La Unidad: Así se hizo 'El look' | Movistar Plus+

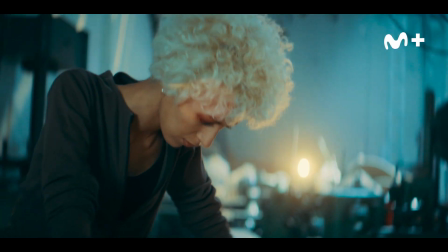[0:01] Hay demasiada gente involucrada y no solo aquí Están preparando algo, algo gordo Ahí es donde debe estar puesta la mira
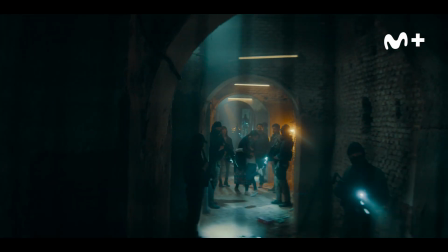[0:14]
Nos espera una temporada trepidante Mucho más emotiva y mucho más cercana a los espectadores Que la temporada 1 Hay un ligero cambio de estilo Porque la historia cambia Entonces el estilo también se amolda
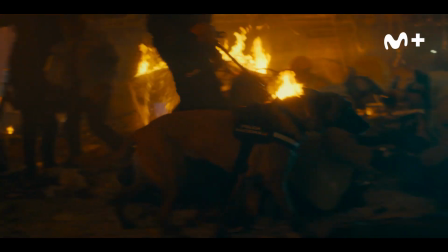[0:28]
Lo que estás contando Todo ha evolucionado un poquito más hacia la sofisticación de movimiento de cámara, el nivel de encuadre, siempre somos parte de la situación y siempre estamos encima de ellos y ellos son los que nos llevan de un sitio a otro continuamente.
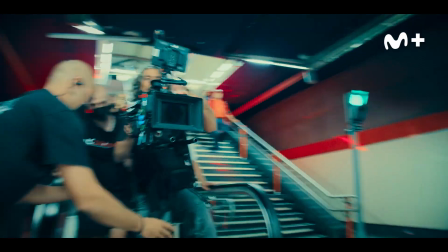[0:42]
Siempre intentando mantener los valores de cuadro que tú veas todo el entorno.
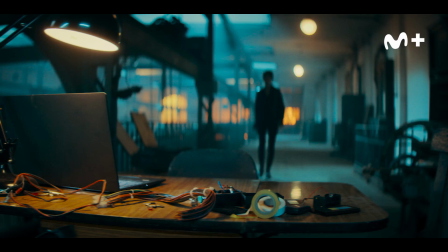[0:50]
El color también juega una parte importante como para distinguir los espacios físicos, de dónde estás en cada momento. En esa segunda temporada tenemos una comisaría distinta, Hay unos lugares distintos,
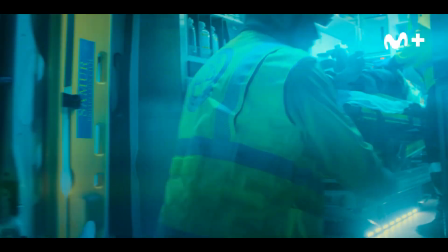[1:04]
pero digamos que hemos retomado un poco los conceptos, sobre todo cromáticos, de la primera. Esta segunda temporada vamos a ver enclaves muy relevantes y espectaculares. Por ejemplo, hemos rodado en Granada.
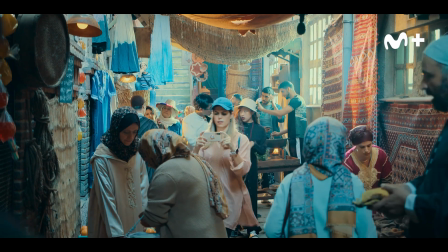[1:17]
Estamos rodando también, por ejemplo, en sitios alrededor de Madrid, como si fueran exteriores de otros países.
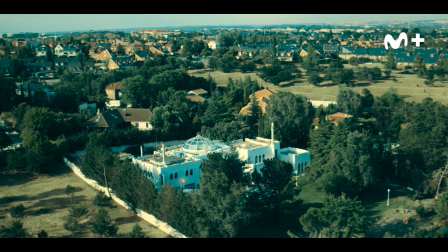[1:23]
Tuvimos la suerte de encontrar una casa de un arquitecto marroquí,
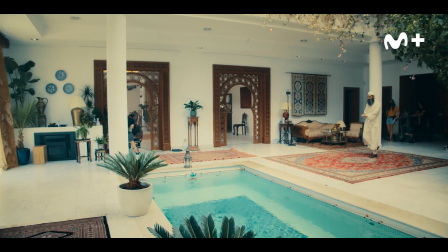[1:26]
y es una casa absolutamente nazarí. tiene una serie de elementos que te remiten a la parte del sur, como si estuviéramos en el sur de España, por rodándolo en Madrid.
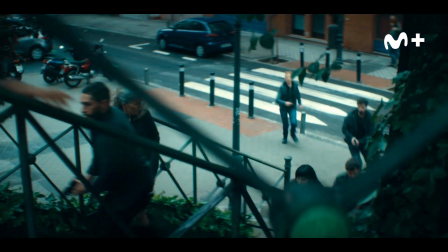[1:34]
Los protagonistas se mueven dentro del mismo radio de acción, que es Madrid, entonces la trama más importante se desenvolverá en Madrid y en su entorno.
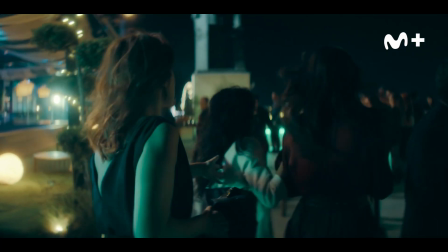[1:43]
Invadimos espacios fantásticos, además. Hemos rodado en el Bellas Artes, en la terraza del Bellas Artes, viendo todo Madrid.
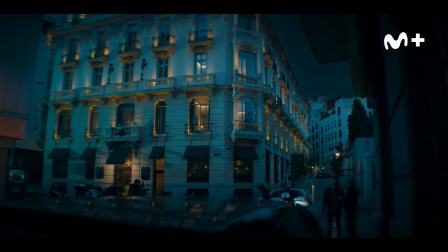[1:51]
En Plató no hemos hecho nada, porque lo que pretendíamos era buscarle una verdad a todo,
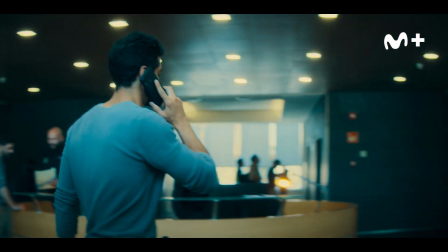[1:57]
que siempre se queda un poco acartonada cuando vas solo a plato.
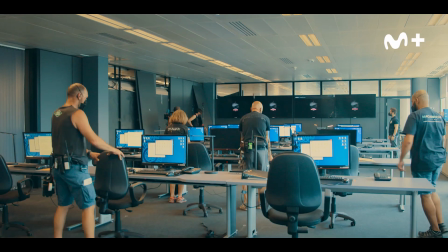[2:03]
Hemos construido de cero en una oficina real la comisaría de los policías dentro de un edificio real de oficinas.
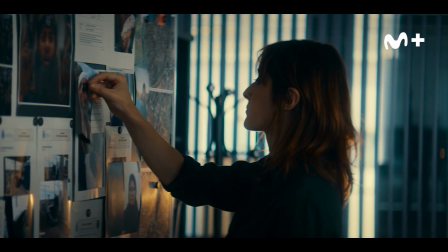[2:08]
Las salas de despachos, reuniones,
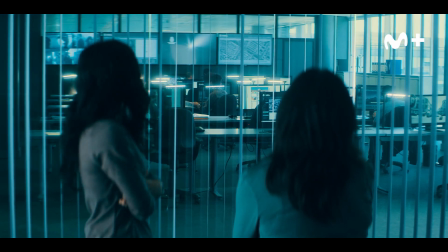[2:13]
salas de crisis y todo esto las hicimos para que la cámara, según la plantes, te dé cosas interesantes.
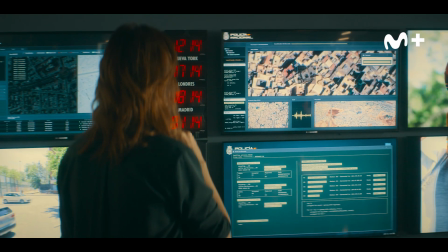[2:22] ¿Cuál es el siguiente paso?
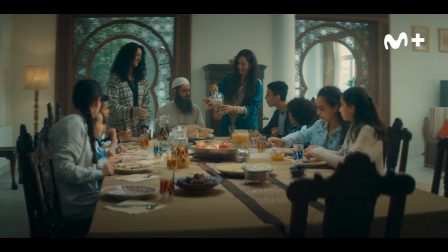[2:24]
Hemos conseguido crear el vestuario partiendo de mucha prenda real existente que hemos buscado tanto en sitios de alquiler,
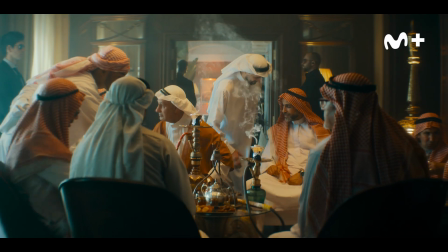[2:32]
hemos comprado también prendas en Marruecos, hemos podido comprar prendas en Jordania con lo cual eso trae al vestuario y a la serie una realidad y una verdad abrumadora son prendas originales,
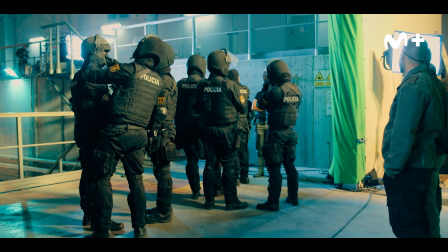[2:45]
algunas de ellas confeccionadas también hay veces que el vestuario es más importante,
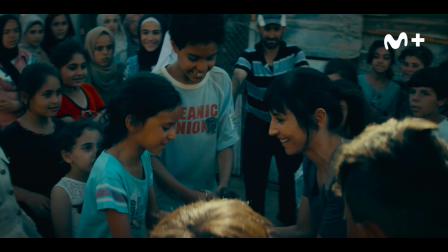[2:50]
en algunas secuencias es más importante y en otras secuencias no debe notarse. Eso es muy importante también.
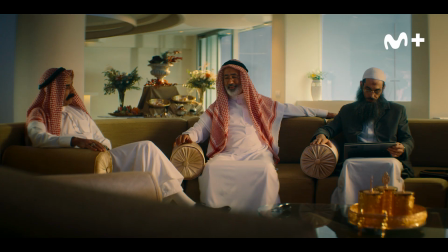[2:58]
El mayor reto que ha tenido el departamento de vestuario yo creo que ha sido crear realidad.
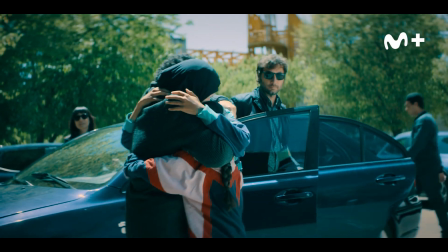[3:02]
No crear personajes disfrazados, sino crear personajes que realmente te puedes encontrar en cualquier calle de cualquier ciudad.
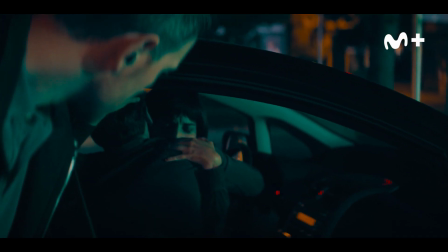[3:10]
Al final vamos a ver los seres humanos que hay detrás de esos policías. Vamos a verlo todo, todo de cerca y en primer plano.
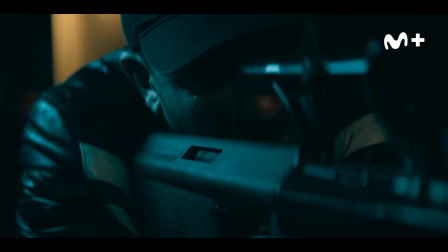[3:18]
La segunda temporada de la unidad es mucho más directa y mucho más potente emocionalmente.
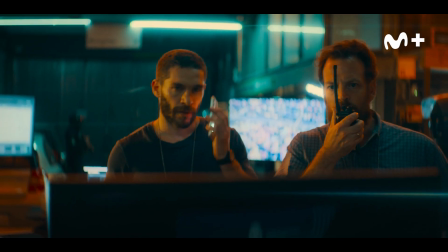[3:22] Todo el mundo preparado.